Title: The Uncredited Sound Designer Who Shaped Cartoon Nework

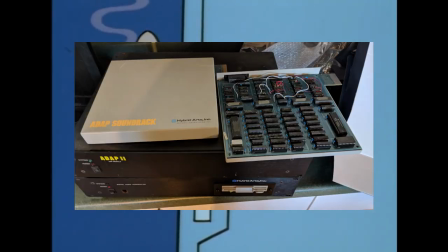(8:04)
And he was actually editing and assembling sound effects tracks for shows using an early digital audio workstation called the ADAP Sound Rack,
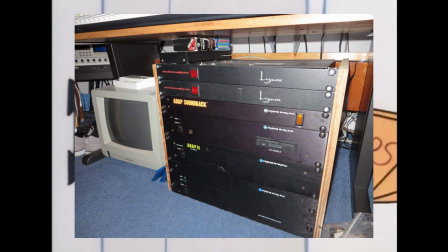(8:12)
which was a piece of hardware that you'd hook up to an Atari ST computer that also came with software for editing the sounds.
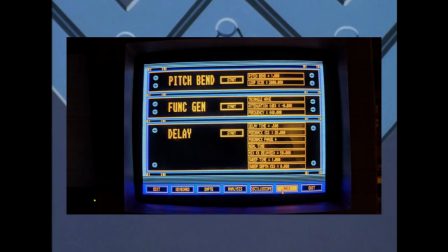(8:18)
It's said to have been on the cheaper side compared to other DAWs at the time.
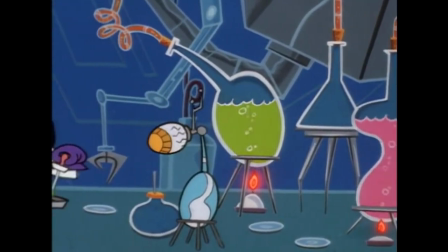(8:22)
Being a sound designer for TV gradually started to bear more and more resemblance to being a hip-hop producer.
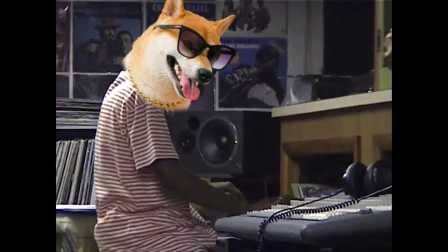(8:28)
Sound designers would still occasionally create sounds from scratch,
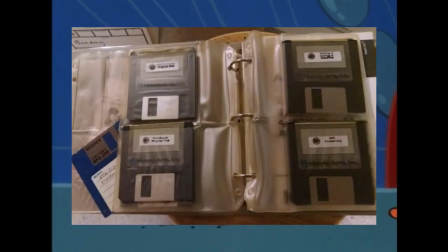(8:32)
but most of the work is basically crate digging through these huge sound effect libraries and sort of mixing, matching, and combining them.
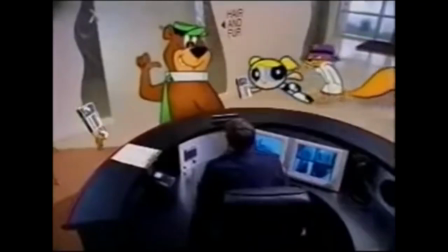(8:39) I've never seen this one, so I'm kind of tripping out.
And I can't really think of anything more fitting for this era of cartoons.
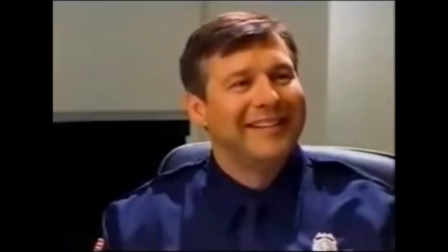(8:45)
It feels like Joel Valentine totally understood, about as much as anyone in the core creative team,
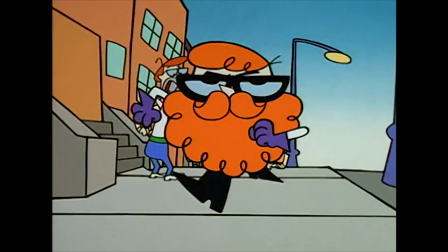(8:51)
that these shows were all about creating new ideas out of chopped and screwed older ideas.
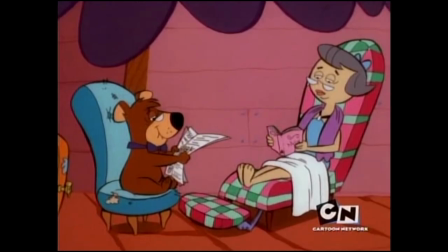(8:56)
Cartoon Network, especially around this time,
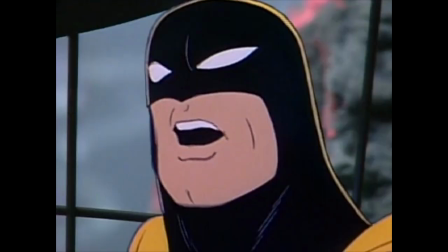(8:58)
felt like it was all about being given the keys to a huge library of classic cartoon assets and characters and being able to just do whatever the hell you wanted with them.
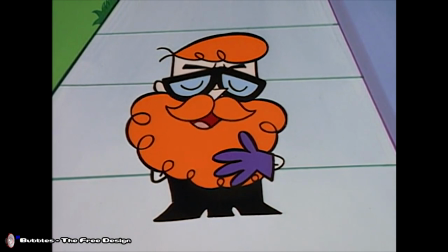(9:07) Why are we so lame, Yogi?
What I'm getting at is, Joel will use sound effects from the Hanna-Barbera library.
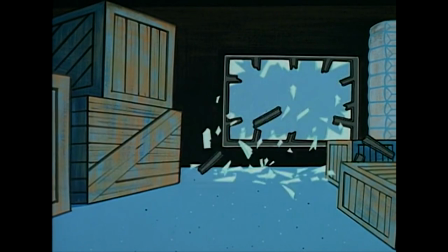(9:16) So long, little Hank.
And he'll use stuff from the Warner Brothers library.
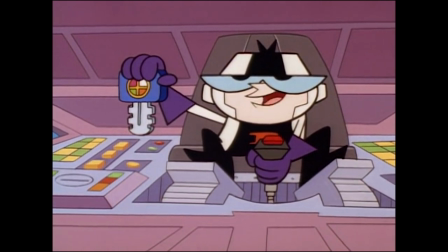(9:24)
But he'll also use stuff that was really clearly sampled from, like, 70s mecha animes?
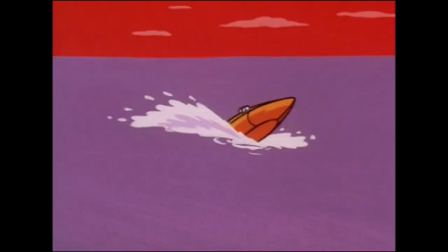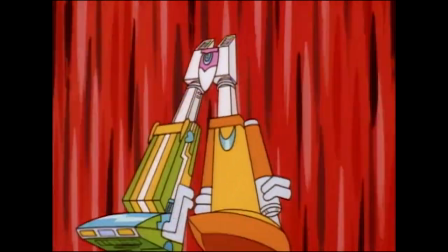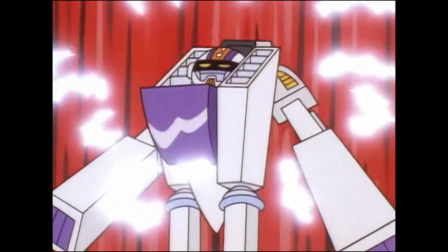(9:41) Hey,
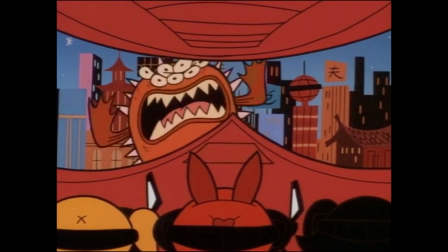(9:46)
Then he'll mix and match and recontextualize sound effects until you don't know which ones are anime,
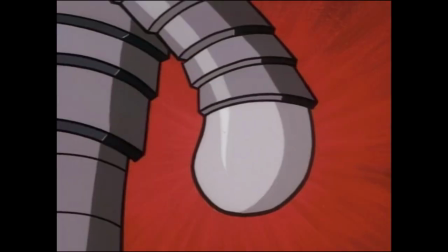(9:51)
which ones are stock cartoon stuff, and which ones are just like weird stuff he invented.
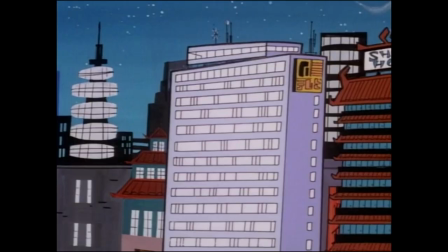(9:55)
One of my favorite examples of this sort of thing is in Powerpuff Girls. There's a stock Hanna-Barbera sound effect that they would use for, like, poofs of magic.
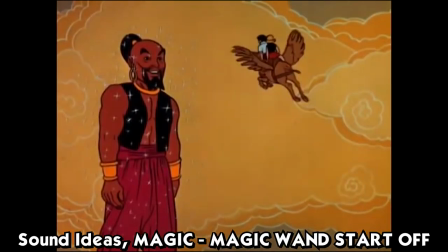(10:03) Shazam will serve them.
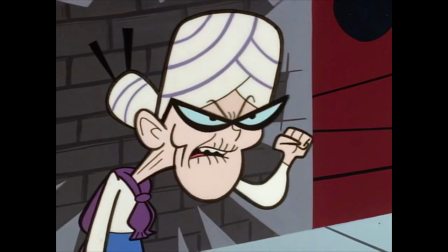(10:07)
But Joel takes that sound effect and turns it into like an anime impact sound that he would use to beef up punches during fight scenes.
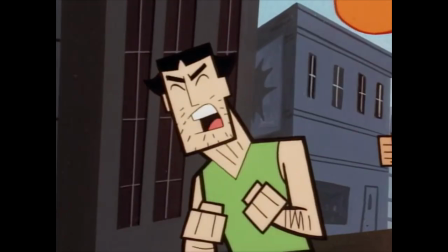(10:15)
Like, whenever he wanted to convey that a punch had superhuman strength behind it.
You want proof for the Powerpuff Girls?
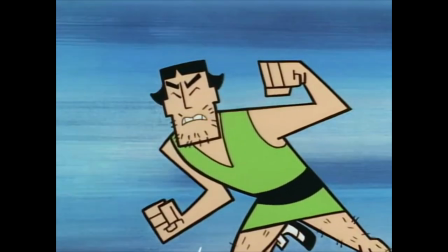(10:21) Well, here it comes!
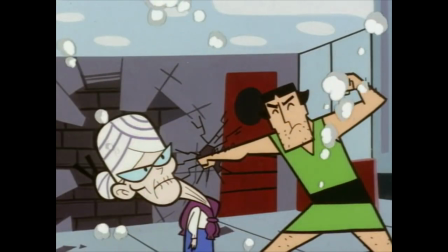(10:27)
And it's pretty damn effective.
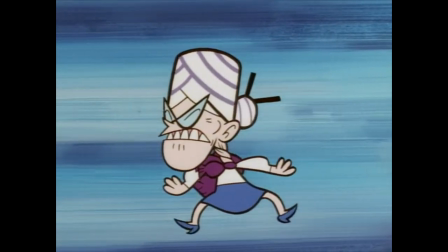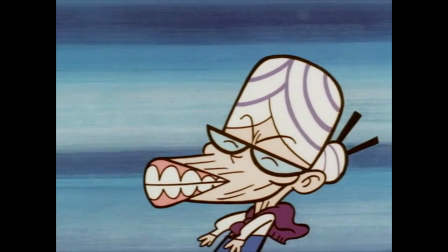(10:36)
To the point that you wouldn't even realize this is a Hanna-Barbera sound effect. It just feels so at home with the other punchy anime sound effects.
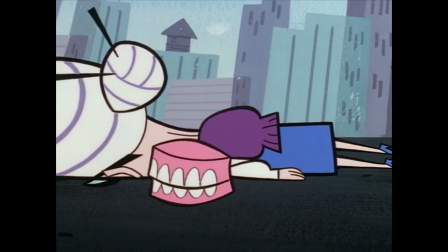(10:44)
And that's what I love, his technique of finding the missing links between sound libraries from completely disparate time periods and cultural contexts.
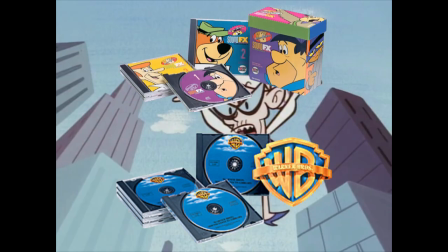(10:52)
When you go through the publicly available CDs of these sound libraries yourself,
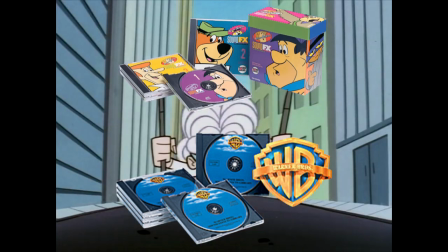(10:56)
it really makes you appreciate the process of being a sound designer and puts into perspective how inventive Joel gets when he assembles things.
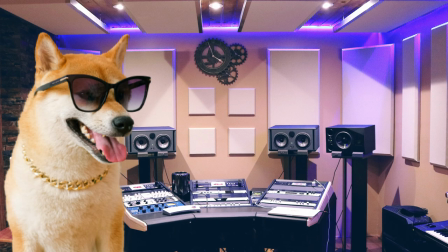(11:04)
Like, I imagine Joel saying stuff like, this sound effect is labeled electronic magic,
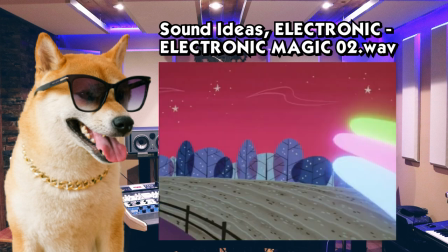(11:09)
but I wonder how it would sound as like a superhero flying away sound effect. This is the sound of a school bell ringing.
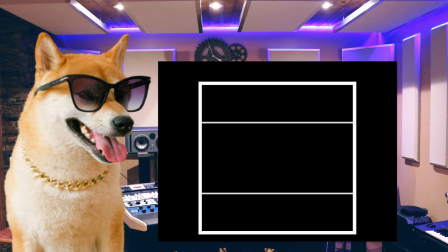(11:18)
But hey, if I pitch it down a few steps, it kind of sounds like the sound a character would make when they lose their goddamn mind in a fit of panic.
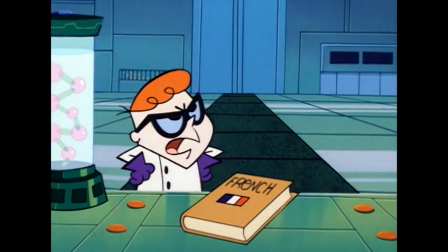(11:27) Certainly.
Joel's role as a sound guy is incredibly important to the tone of what he's working on,
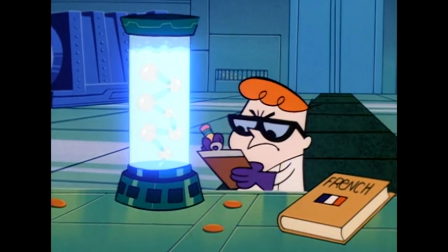(11:33)
and I feel like he's sort of a genius when it comes to knowing when to be silly and when to be serious.
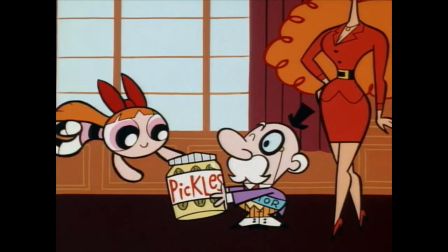(11:37)
He can do the really cartoony style that's less diegetic and more like a megaphone held up to the character's deep and immediate wants in a scene,
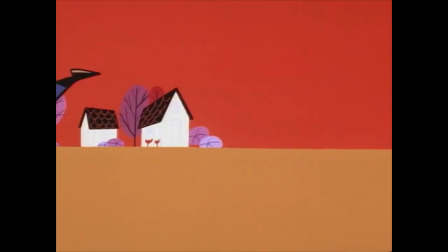(11:45)
but he also knows we want the cool, punchy action sound effects for the fight scenes, and he knows when to downplay it and let the atmosphere take center stage.
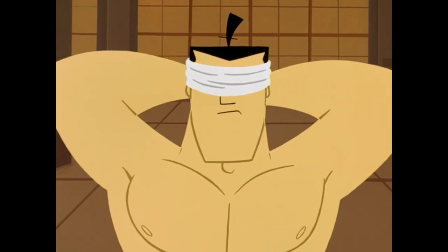(11:54)
If you think about it, having a sound guy with that kind of range was incredibly important to shows like Samurai
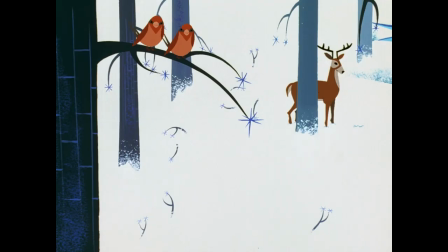(11:59)
Jack and Primal that have lots of long stretches with barely any music or dialogue.